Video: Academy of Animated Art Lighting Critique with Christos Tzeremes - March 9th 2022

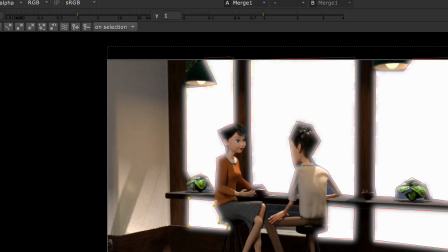[16:45]
and I'll show you what I'm doing in a second. I know some of you asked to see things.
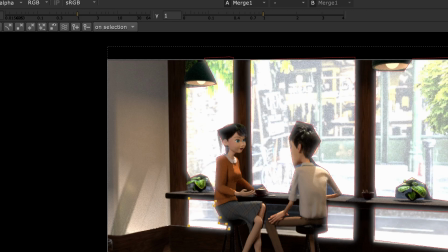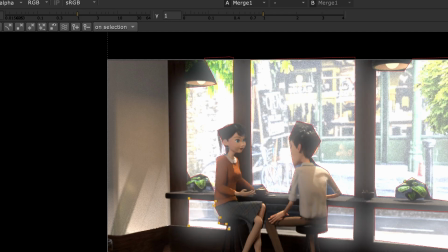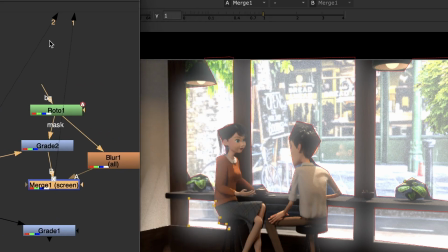[17:08]
Okay, so what I did was I just graded the outside using a roto for the window. I just made it a lot brighter, and then I took a blur of this roto and I screened it on top,
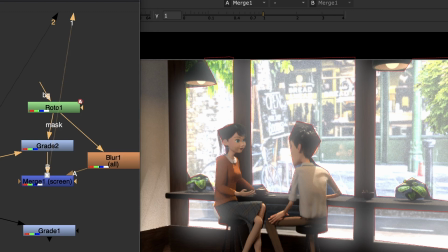[17:25]
and what that's doing for me is just adding that kind of lighting
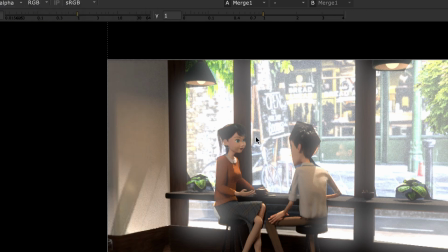[17:32]
spill that's coming in through the window. And I just feel like right away, you can feel the difference between
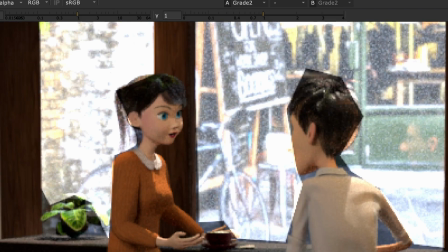[17:43]
sorry, let me just
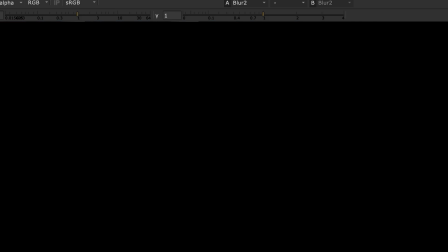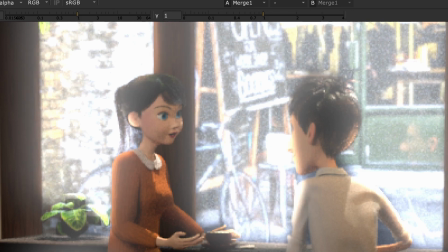[17:56]
I just want to blur it out so that we're not getting this weirdness on his face
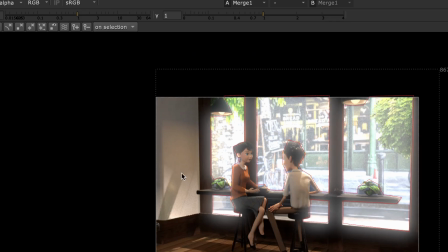[18:06]
here. So right away you can feel just how much more naturalistic this looks, to having light come in from the outside. I would even snag a bit of a blur
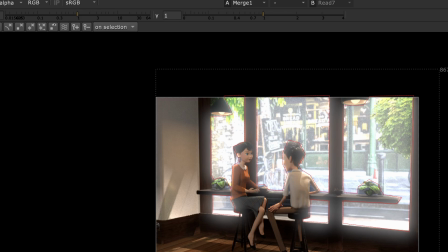[18:25]
and kind of just blur your outside a little bit,
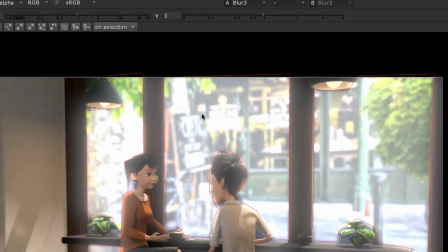[18:33]
not a ton, but just enough so that it fuzzes some of the details out.
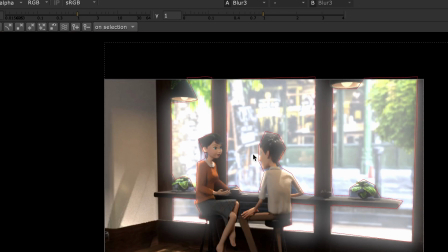[18:39]
You don't want to read anything that's happening out there, but anyway, you can see just how much this
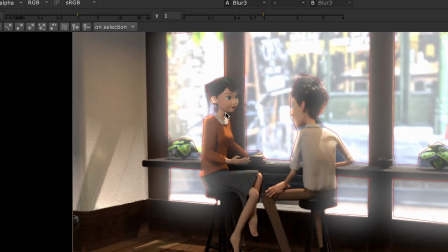[18:49]
just makes it feel like they're standing in front of a bright window, and we're exposing for what is actually the dark part of their faces,
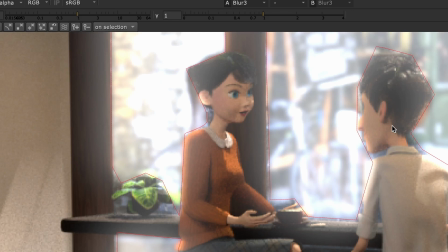[18:57]
right? It's there's a big body of light coming in from the outside, and that body of light is going to be your key,
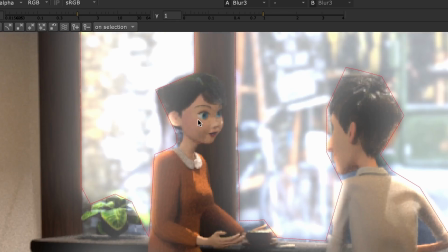[19:04]
and you want to see the dark part of their body, so the dark part of their face.
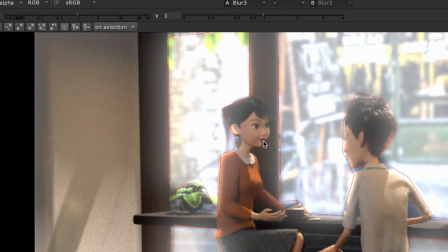[19:11]
So that's what you're bringing your middle gray to that level,
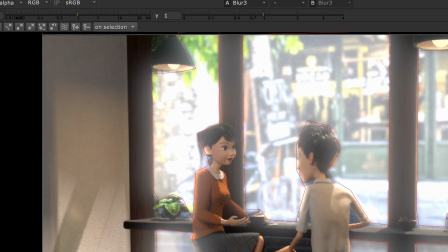[19:18]
and that's going to blow out the outside, because that light is just super bright.
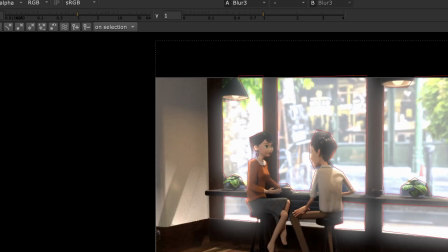[19:25]
So to me, this looks more like they're standing in front of a big window than it did before.
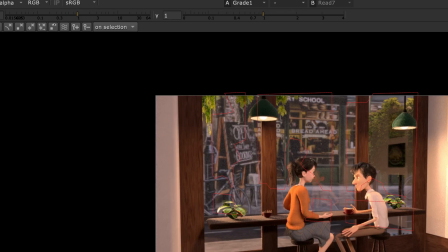[19:35]
And it was just such a it was just such a quick,
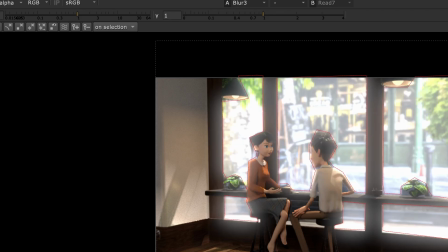[19:40]
fix to do something like that.
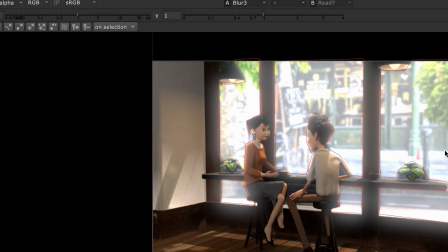[19:44]
And then, you want this to have some fog coming in, so that's kind of what this is mimicking.
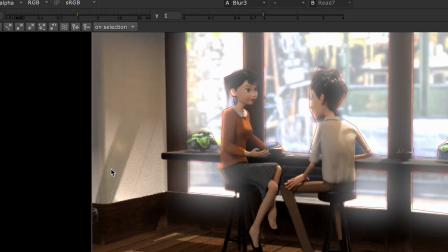[19:52]
But if you had some fog coming in, and then if your So now that I have the
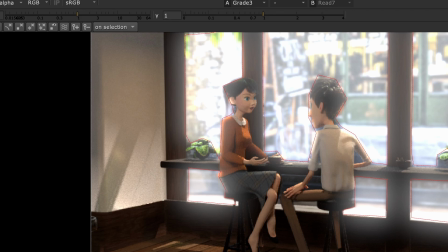[20:03]
roto, I can invert it, and I can sort of like mess with like what's happening inside, and like maybe you want to change the color so that it's like a little
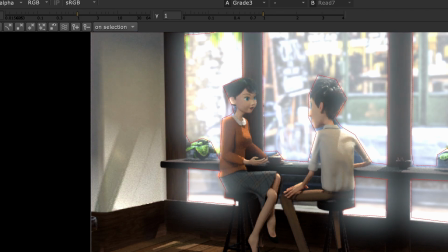[20:21]
more neutral, so you can like pull the red out,
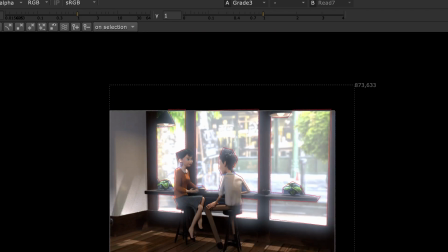[20:26]
and then I feel like you're kind of approaching that look a little bit more.
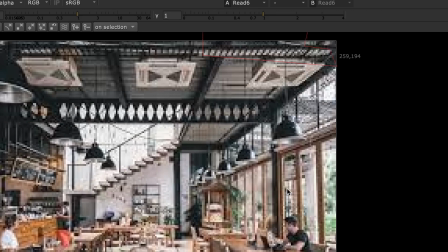[20:32]
And obviously there's no like fog here, you don't have to do something like that, but it's just like the feeling of looking at something bright and trying to focus on like the dark parts.